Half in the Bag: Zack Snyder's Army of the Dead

Some comedian that I had never heard of until it came out that he was a sex pest. Sex pest. I don't know any of the details. I'm vaguely aware of what happened with him. Yeah we're not informed enough on the guy. We're not informed enough. The people involved with the movie decided hey we want to distance ourselves from him.
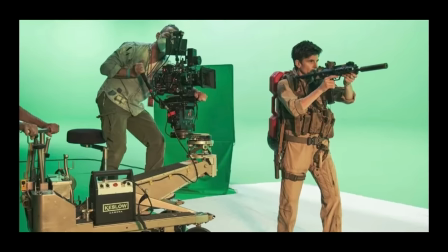They shot Tig Notaro in front of a green screen and replaced him for the whole movie so her performance comes across like someone that was shot entirely in front of a
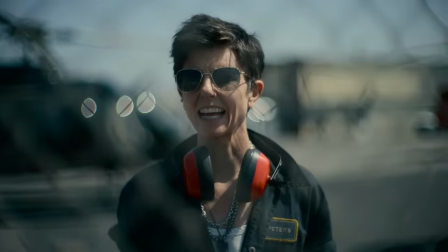green screen without any context as to what's happening around her right I hate my life so deeply if I had two million
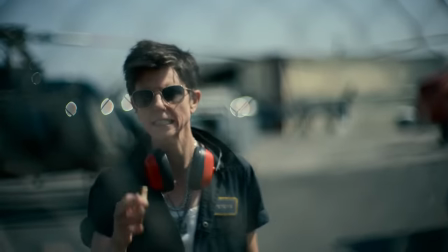dollars my life would change drastically yeah thank you yes
Tig Ntaro is very funny I liked her show what was called one Mississippi I don't know if it's still I think they stopped making it well she walked away from it after because it was produced by Louis CK so many sex pests yeah but that was a good show she's funny her stand-up is funny but it's just not a great actress in fact it's almost like I don't know like she just doesn't care that's what that's what makes it the best part of the movie yeah that kind of sarcastic performance she's not good at acting but that's what's great about it it's like It almost feels like when, I don't know, like they used to do this for the Oscars or the MTV Movie Awards,
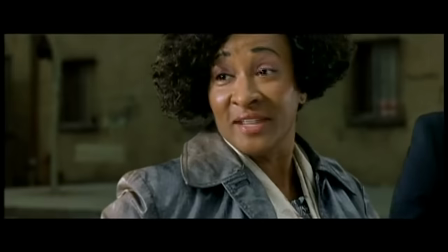you know what I'm talking about, when they shoot the fake scene for like a real movie and they put the comedian in there.
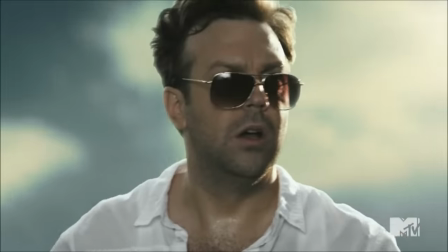They put Billy Crystal, they superimpose him into the shot. Maybe something a little more contemporary than Billy Crystal.
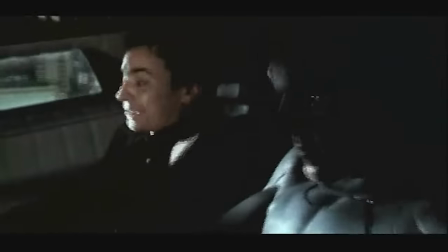That's what I always think of. Yeah, you know, we'll say more modern comedians. They put them into the shot and they digitally put them in and they make the lighting perfect and they cut them into the scene. That's what every shot with Tig Notario in this felt like, like a joke, like she didn't belong in the movie and that was the best part. I take it back, not zero attributes. Because she's just like, eh, well I'm going to sit up here and I'm going to fly the helicopter. I don't know what's going on. And maybe she didn't know what was going on. It's quite possible.
The hell is bad.
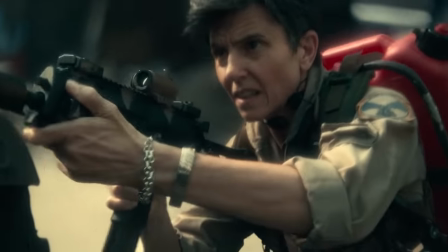Get behind the car. Go. Behind the car.
She was integrated pretty well though. And never, like, because I kept looking at it. I kept getting distracted because I wasn't engaged by the story. So I kept looking at her in the background, and, like, they blended her in pretty well. There was a lot of, like, if we're going to talk technical stuff, the lensing on this and the depth of field was just, like, bizarre. Yeah, well, that's, I saw, because Zack Snyder wrote this, and going into this, I was like, oh, Zack Snyder should never write his movies. No. The few that he's written of his are not good. The ones that he hasn't written tend to be better, like the original Dawn of the... Not the original, but his Dawn of the Dead, which, of course, James Gunn. So I saw that, and then it said director of photography, Zack Snyder.
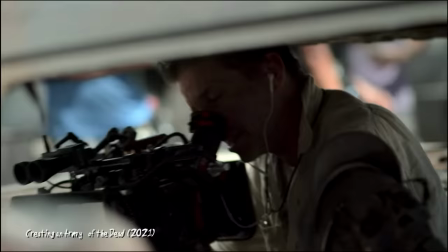And I was like, has he ever done that before as well? So I looked it up. This is the only feature that he's the cinematographer for. So now, going into movies, Zack Snyder should never write his own movies, and he should never be his own cinematographer, because this entire movie has the shallowest depth the field
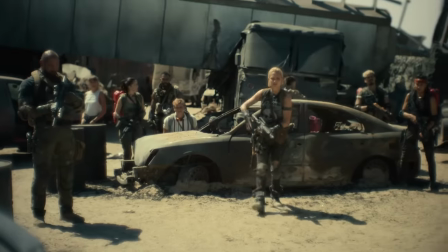imaginable to the point where it's like disorienting and claustrophobic in a way that doesn't work.
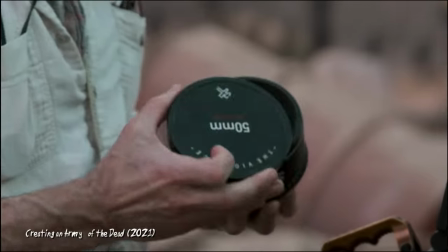These Canon dream lenses that I got off of eBay, it was made I believe in the 1960s by a Japanese lens maker and then rebuilt them in these cinema housings.
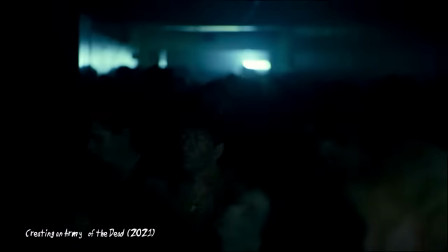Part of the thing I love about them is there's a lot of flaws. In the dark scenes, in the zombie scenes, it gives you this great quality where unless it's right there and it's right in front of you,
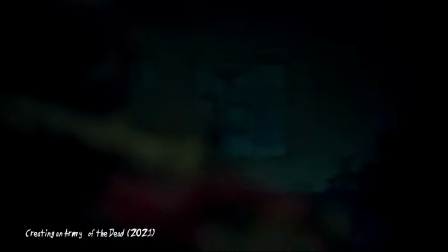it gets mysterious and creepy pretty quickly as things fall off.
Well, the movie was shot digitally.
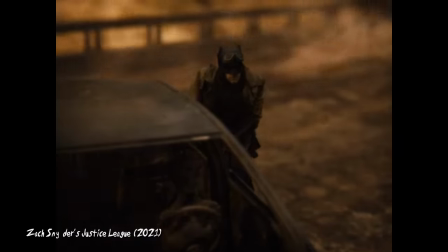I looked it up. It's the first movie that he's done that hasn't been shot on film. Aside from the horrible Justice League ending, the post-apocalyptic nightmare world.
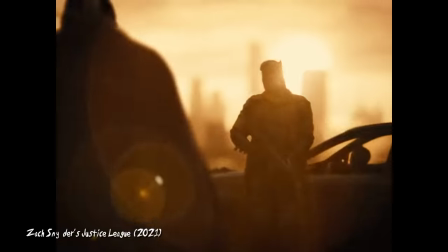Right, right. That was done digitally, too. And that also looks like ass. Well, I mean, when I watch these movies now, I'm like, okay, where's the line?